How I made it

Okay, fellow YouTubers and animators, it's time for another vlog.
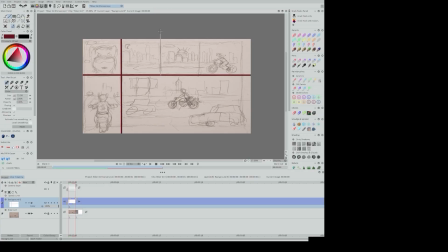[0:10]
So I hope to take you through my process in this vlog so that you can see what it takes to make one of my animations. Don't forget to subscribe, like, follow, and share. So let's go ahead and jump right in.
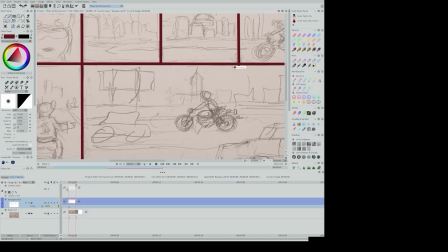[0:23]
As you can see, I already have a pretty simple sketch, right? As kind of as a map to what I wanted to do for this particular project.
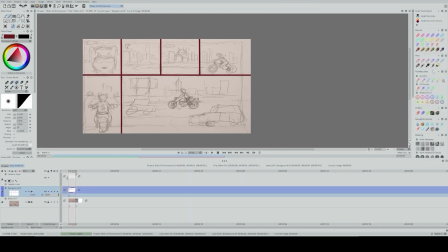[0:32]
So you probably see me creating lines with the line tool. So this idea came about as a kind of a living comic idea, right?
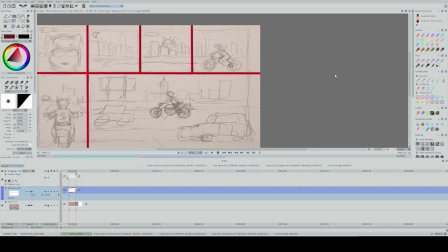[0:42]
So I have the character there. I don't know if you could see that there, but in the upper left-hand side, we have the character's face. On some of the other panels, I hope you guys can make out what looks like to be some cars, a motorcycle, and things like that. And so it's just the basic map, right?
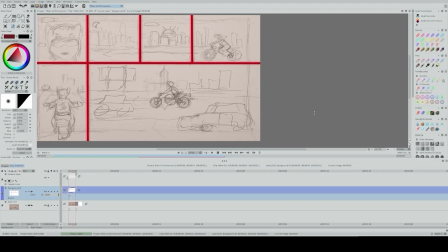[0:57]
So the idea was to bring a comic book and its panels to life, and you're gonna see that throughout this video. So I hope that you guys enjoy. You'll probably see me making some changes, editing things real quickly.
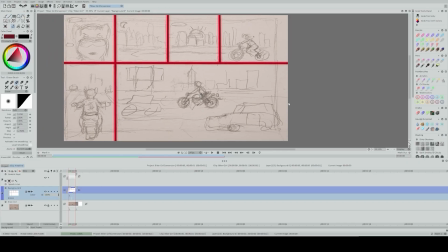[1:12]
So here we are, off to the races. Initially, I didn't like the color that I chose for the panels themselves. It was like a darker wine or a burgundy, so I decided to use some of the color adjust tools in TV Paint, which they're amazing.
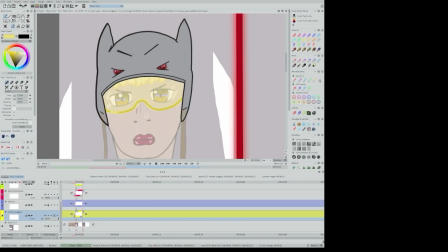[1:26]
So I don't have to worry about color too much, or shifting or adjusting or erasing color that much when the TV Paint can assist me with that.
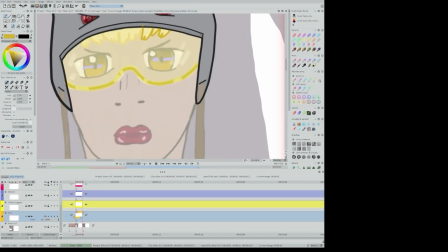[1:34]
Now, don't get me wrong, I think it's always a good method of having a color palette at the beginning of these things. But in this particular case, some things will be edited. So I didn't like the red, so I decided to make it a brighter red and add some glow to it as a part of the look that I was going for.
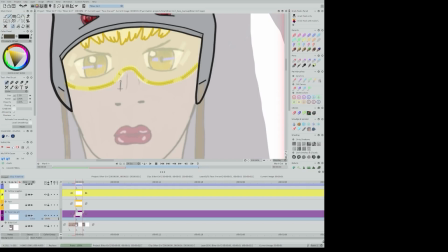[1:53]
Now, back to the subject of color. You guys see my character already mocked up and painted a little bit. I created this one in Autodesk, but the thing about this one is I really didn't care too much for her look, meaning the colors look a little bit too gray. She looks a little bit dead even.
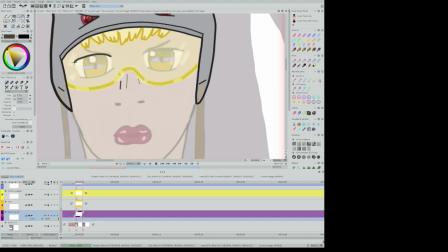[2:10]
So going back to the color adjust tools of TV Paint, you guys will see me make some adjustments, and I think they were merited. At the end of those adjustments, I think all of you guys more than likely will agree that she looks better, and I like the color palette on her better. So let's proceed.
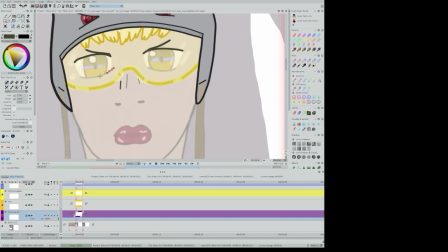[2:28]
So here you see me drawing a little bit using the Bezier Curve tool, which is a great tool for curves. You can do them freehand too, but it really is up to you the way you choose to work.
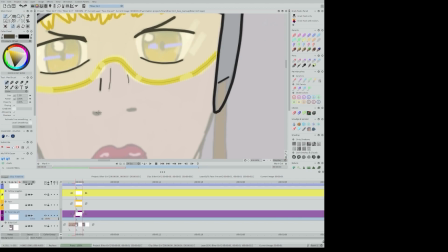[2:42]
Animation does require hundreds of drawings, so sometimes as I get deeper into my process,
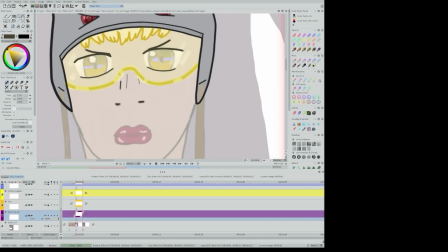[2:48]
I'll use this tool since I don't want my lines to look like they're a little bit on the shaky side.
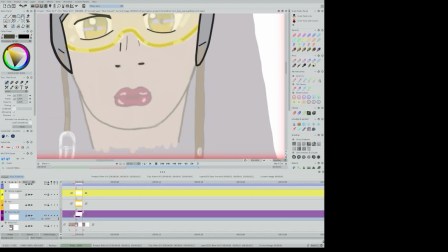[2:53]
Or if you're going for a more hand-drawn look, you can do that as well. The cool thing about TV Paint is that it has powerful tools that allows you to adjust different things. The perfect example will be this part here. I'm not a perfectionist when it comes to lines, and I know that you can always edit these things in TV Paint.
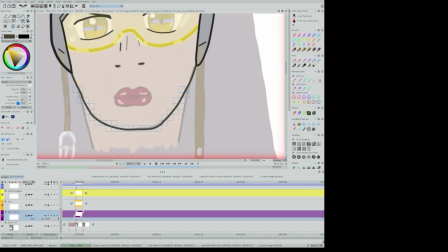[3:13]
So with the selection tool, I'm shifting around her chin a little bit to my satisfaction and using the perspective tools to fix that. And there you go. Even in nature, when you look at faces and eyes, some of them are offset a little bit.
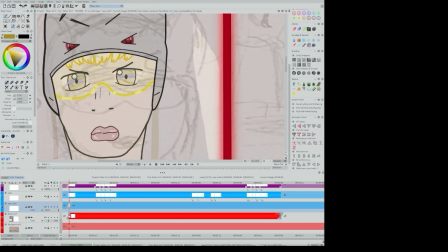[3:29]
I'm not a perfectionist when it comes to lines. Obviously, I do appreciate good symmetry, and I do want to make things look like they're in perspective. But even in nature, you see that sometimes people's eyes are offset and everything like that.
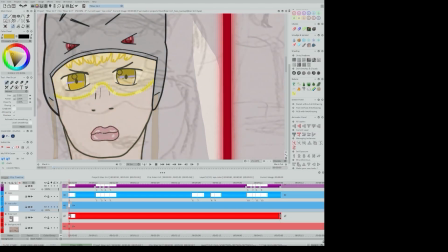[3:44]
So as a matter of fact, 2D animation is just the representation of nature in 2D form. Does that make sense? Hope you guys got that. But anyways, here we go, continuing along, painting.
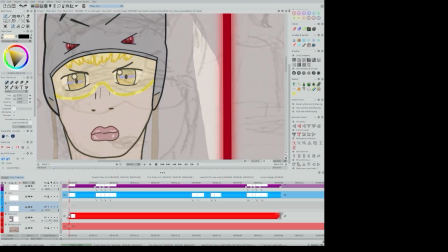[4:04]
So the amazing thing about 2D animation is that, yes, so we're essentially just duplicating what naturally happens in nature on a 2D surface and making it look 3D.